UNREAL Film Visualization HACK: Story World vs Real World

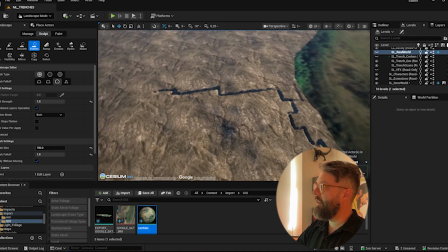[8:19]
Just zoom out up here, we can see kind of. Now, in theory, this would stretch over here as well.
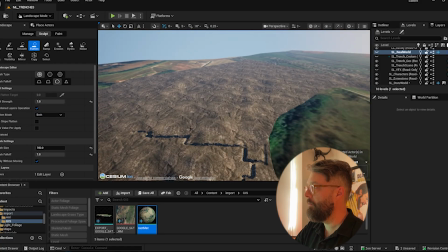[8:27]
You know, the trenches would run like that, and they would actually run quite. You know, there'd be other ones that run down.
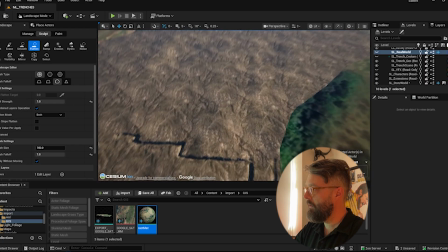[8:33]
Let's see if I can do it from here. Maybe I can't. So we would dig this down.
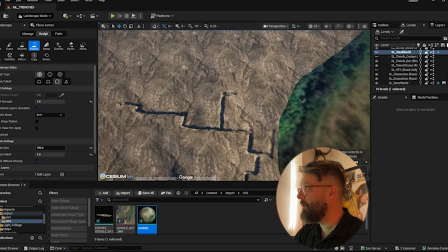[8:39]
So literally just going down. And the beauty of this is it looks pretty kind of natural, because it's obviously they're not straight, they're kind of bending around. This is how they would have looked.
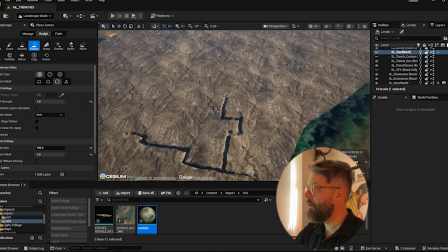[8:52]
And there'd probably be another one, and then there'd be another one that cuts across here.
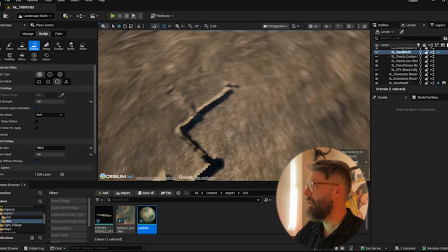[9:01]
Now again, we're never going to see these, not really from where we are.
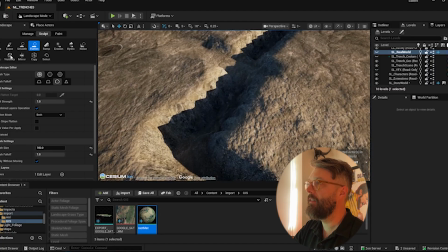[9:05]
It's just we're just going to see suggestions of them in the distance. Now we can see that's not gone very deep just because of the undulations of the terrain.
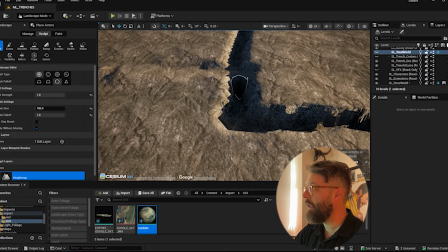[9:11]
I can use my sculpt tool, and I can sculpt down to get a bit more depth.
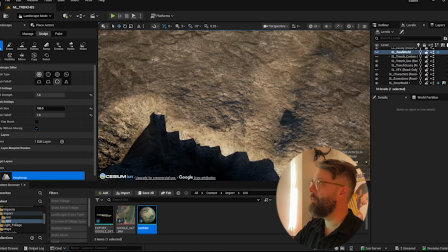[9:19]
And then I can use my flatten tool
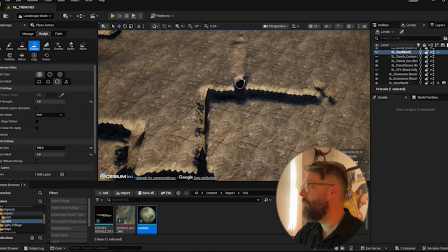[9:25]
to come in there and then run that out so that it just flattens everything out down there like that. Anyway, we're only doing this very roughly. It doesn't have to be perfect.
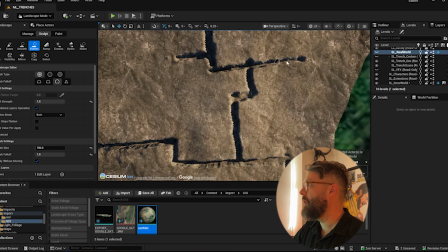[9:36]
It's just to add some suggestion of trenches that run off from our main one.
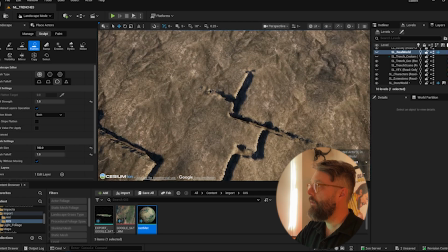[9:44]
So again, we're going to be looking at this from
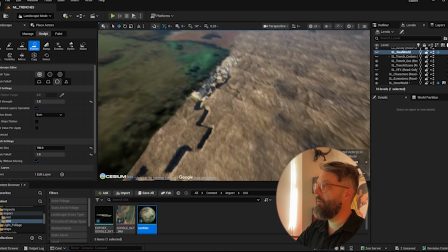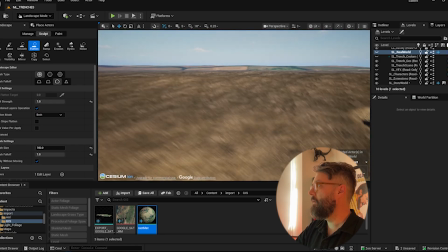[9:52]
from here, right?
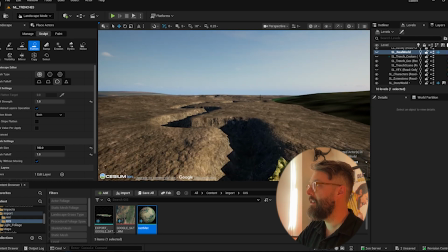[9:54]
So as long as we can just see, look, and we can just about see that they're in the distance there, you know, we get this idea that there's an entire network of it.
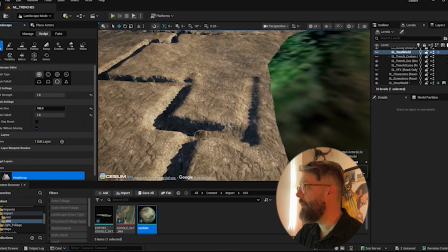[10:02]
I think it would be a good idea to actually have some more that come down here. So let's just do a little bit more sculpting down here, just to give this a bit more depth,
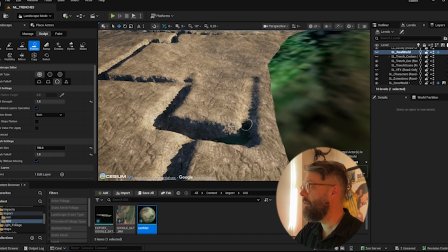[10:10]
and then flatten right here, like this.
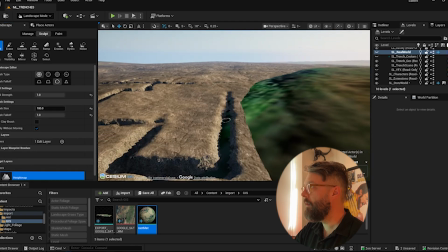[10:20]
Sculpt a bit more down there.
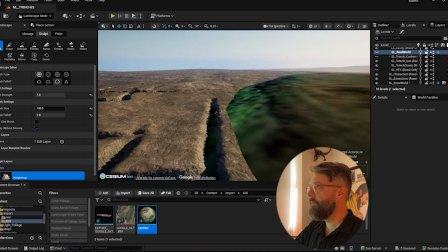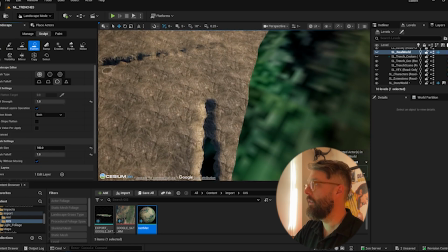[10:27]
And we'll join these two up and then probably leave it there for now.
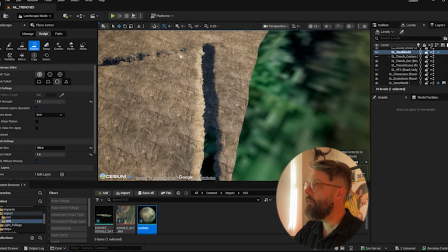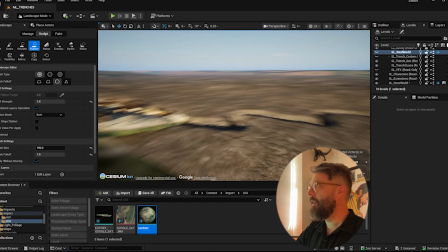[10:39]
Okay, so that's our kind of British version.
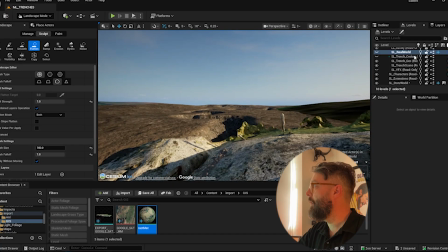[10:44]
Now I said I've got an asset pack that I can use now, so we're going to select Storyworld to make sure we're working in that. We'll go to selection. I've actually got this, so we've got World War I Trench.
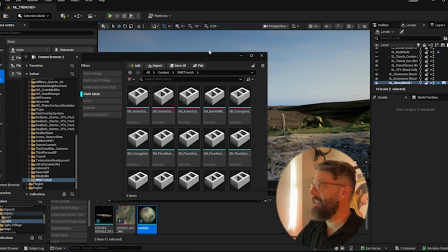[10:56]
So I've got this World War I Trench asset pack, and I can just click on static mesh, and I get all the bits
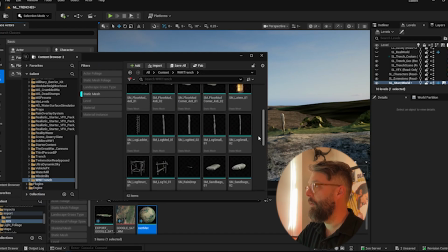[11:03]
of stuff that come with this pack.
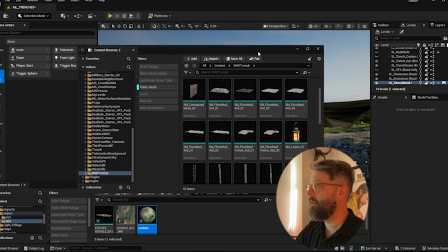[11:08]
Now, so one of the main things is going to be I could dock this down here, so we can actually come back to it.
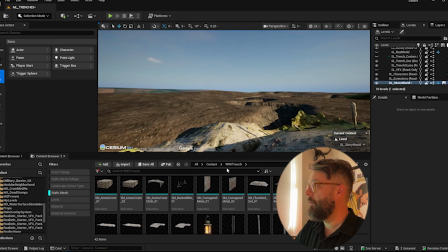[11:15]
Let's bring this up a touch. So, for example, what we might have is things of barbed wire that are around like this.
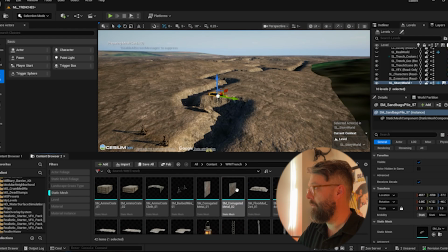[11:23]
And of course, the other thing we could do is obviously we can do the same thing that we did on our
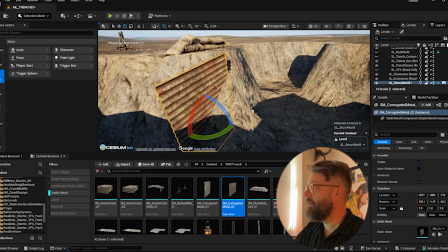[11:30]
real trench for extensions. We can actually run some of these
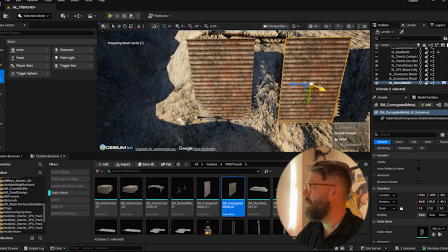[11:40]
down just to give the impression that there's once again a structure here. Oops.
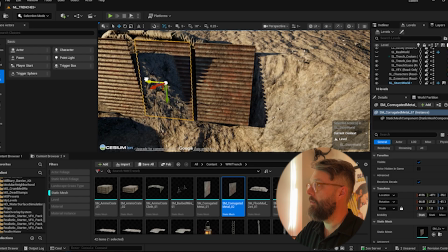[11:52]
And we'll just give them a little bit of variation,
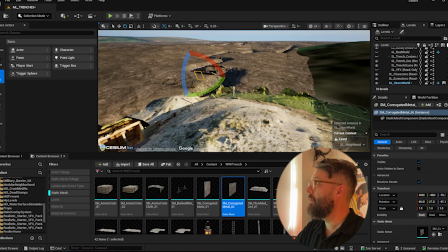[11:57]
so that from over here it looks like we've got a trench system that runs that way.
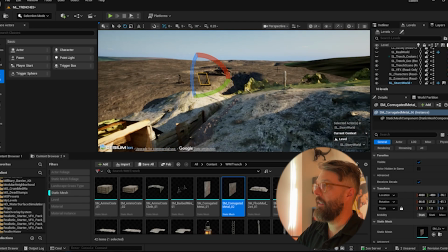[12:04]
You know, I'll fill that out more as we go, but the idea is that we want to be able to see that. And then we've got kind of like this kind of, here's our world, here's our
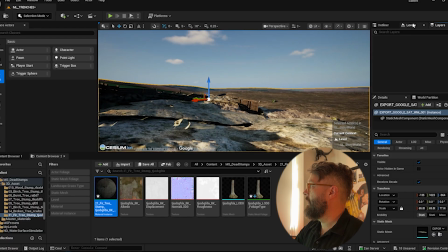[12:15]
story world. And then we can very easily say, actually, I want to go back to the real world, and here's what it looks like on the day.
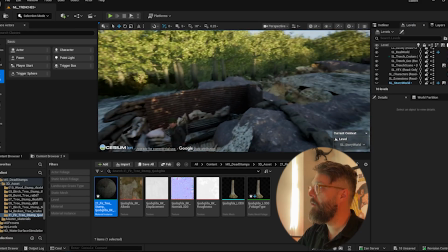[12:24]
There is a version of it that's more advanced.